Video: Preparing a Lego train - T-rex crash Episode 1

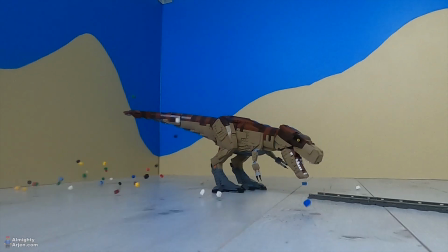So that's the disadvantage of digital zoom. So next to that, you see a lot of noise in the picture.
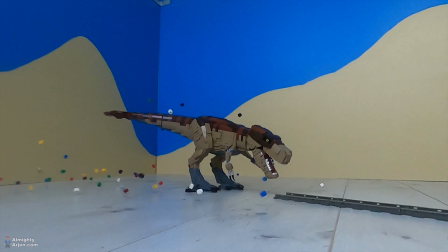That's because we're shooting at 200 frames per second frame rate, and with that kind of FPSs, you need a lot of light.
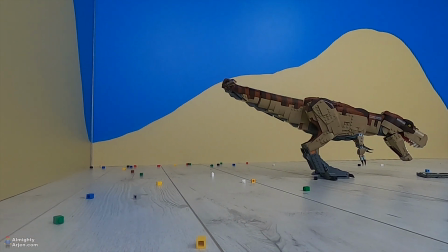So I need to crank up the lighting, and you can see that when the camera has stopped,
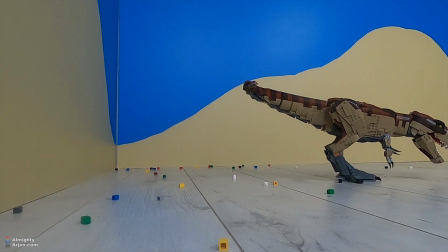you can still see it move to the right, and that has to do with a hyper smooth function on the GoPro that I have,
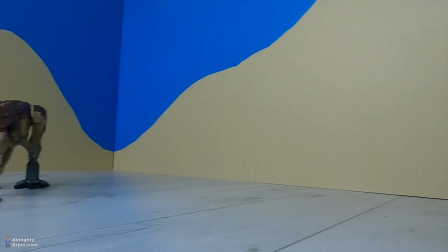and that makes the camera a bit smoother. But as you can see, sudden moves are filtered out, and by doing so, it doesn't look good.
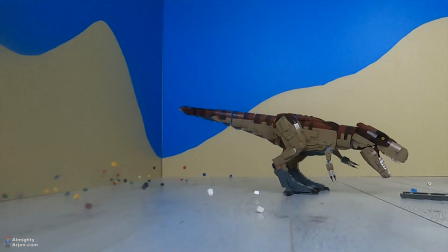So I need to disable that function as well. So let's try again.
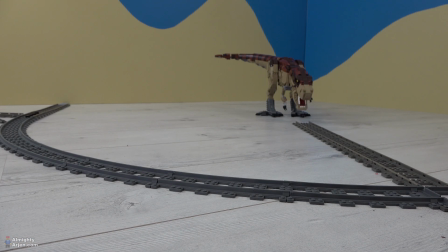Alright, next shot. Well, the previous shot was probably shot in 50 frames a second, because I set the lens in a certain angle, and that certain angle was only available with 50 frames a second. So we're gonna do it in a wide angle now with 200 frames a second.
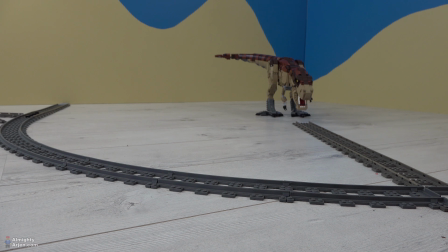The downside of the wide angle is that you'll see the ends of the backdrop sooner. So I don't know how it looks on camera, but we'll just have to see. I also updated the lighting and turned off hyper smooth. So let's have a look.
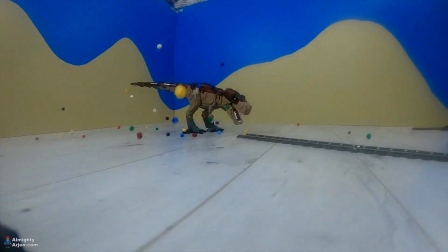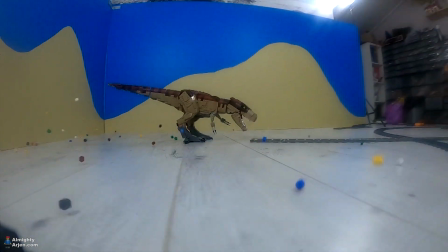Alright, this is the clip with 200 frames a second with the wide lens, and it's very noisy image.
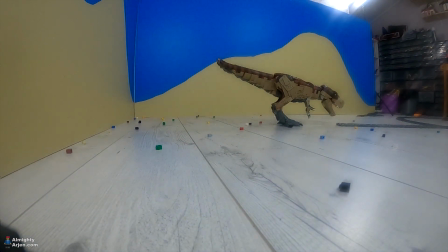That's also a GoPro thing. I have also a Sony X3000, which is way better image quality wise.
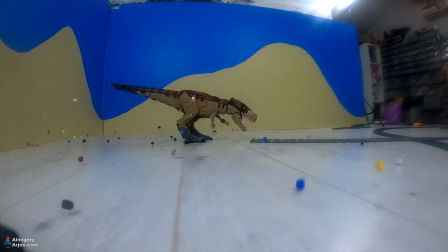But I'm using this GoPro because I wanted to use the linear lens function and not the wide lens function.
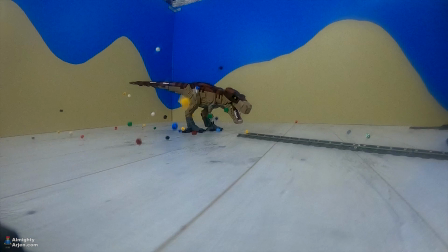Also because I was working on the 80s video and it had the backdrop too,
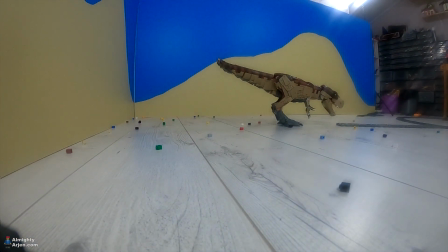so I wanted to have a narrow lens for that. But it turns out I cannot use that with 200 frames a second, which is a bit of a shame.
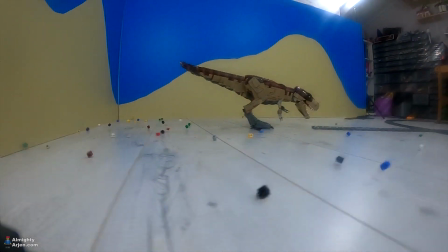So at this point I can run a denoiser on it, but I don't know how it looks like after that.
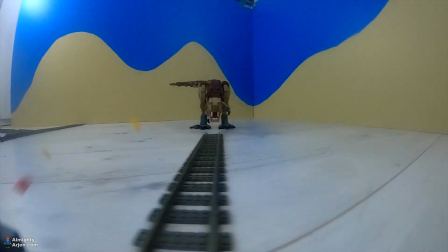And you can see the camera is a bit wobbly, but that's not a real bad thing.
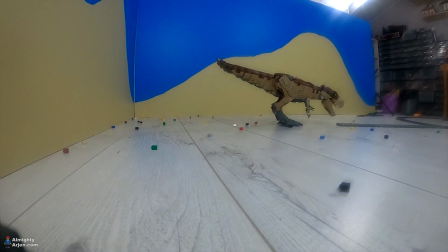It's just, yeah, not totally happy. So you can also see the top of the backdrop, and that's no problem. I just have to aim the camera a bit down, and then that problem is solved.
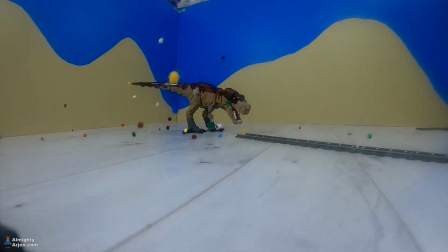But as you can see, the dinosaur isn't very close to the camera.
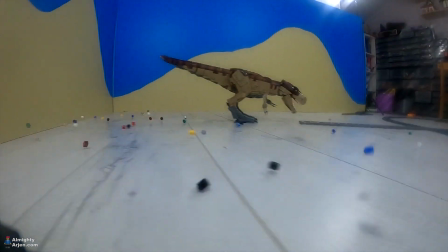So there are two options I have right now. One option is shooting at 100 frames a second instead of 200.
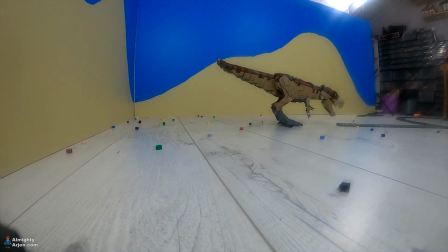Then I can use the narrow function or the linear lens function and have a less smooth replay of the crash.
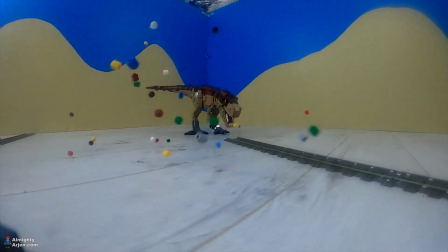I could also use a
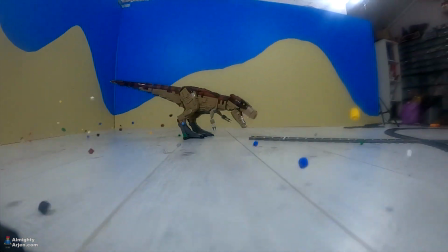track with a radius a bit smaller than the current one, and by doing so you get a bit closer to the dinosaur.
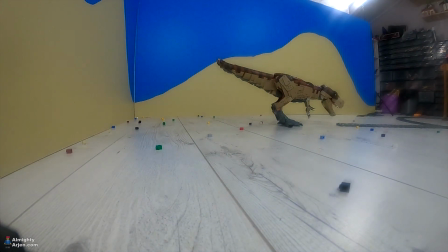But I don't know if I can run the camera on the same speed. As the radius is smaller, it might flip out of the curve, you know. So that's something I need to think about probably.
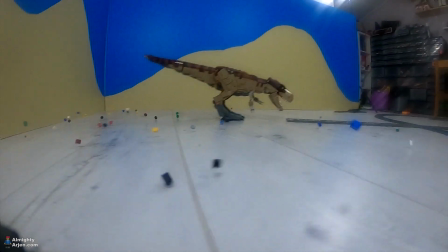Need to clean the lens as well. So the image itself, it's cool.
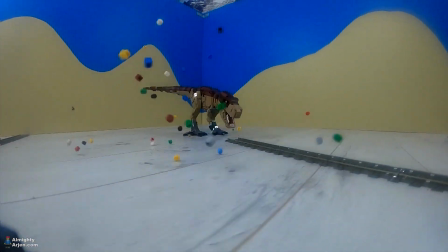The speed of the camera is fine like this. We're gonna do one more test with a linear lens and with 100 frames a second.
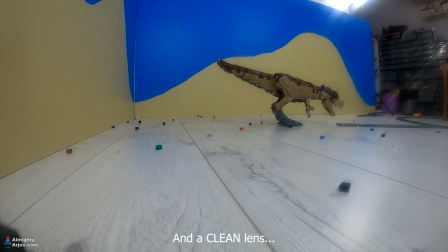So if I want to cut down to 25% of the speed, that means I end up with 25 frames a second, which is the bare minimum.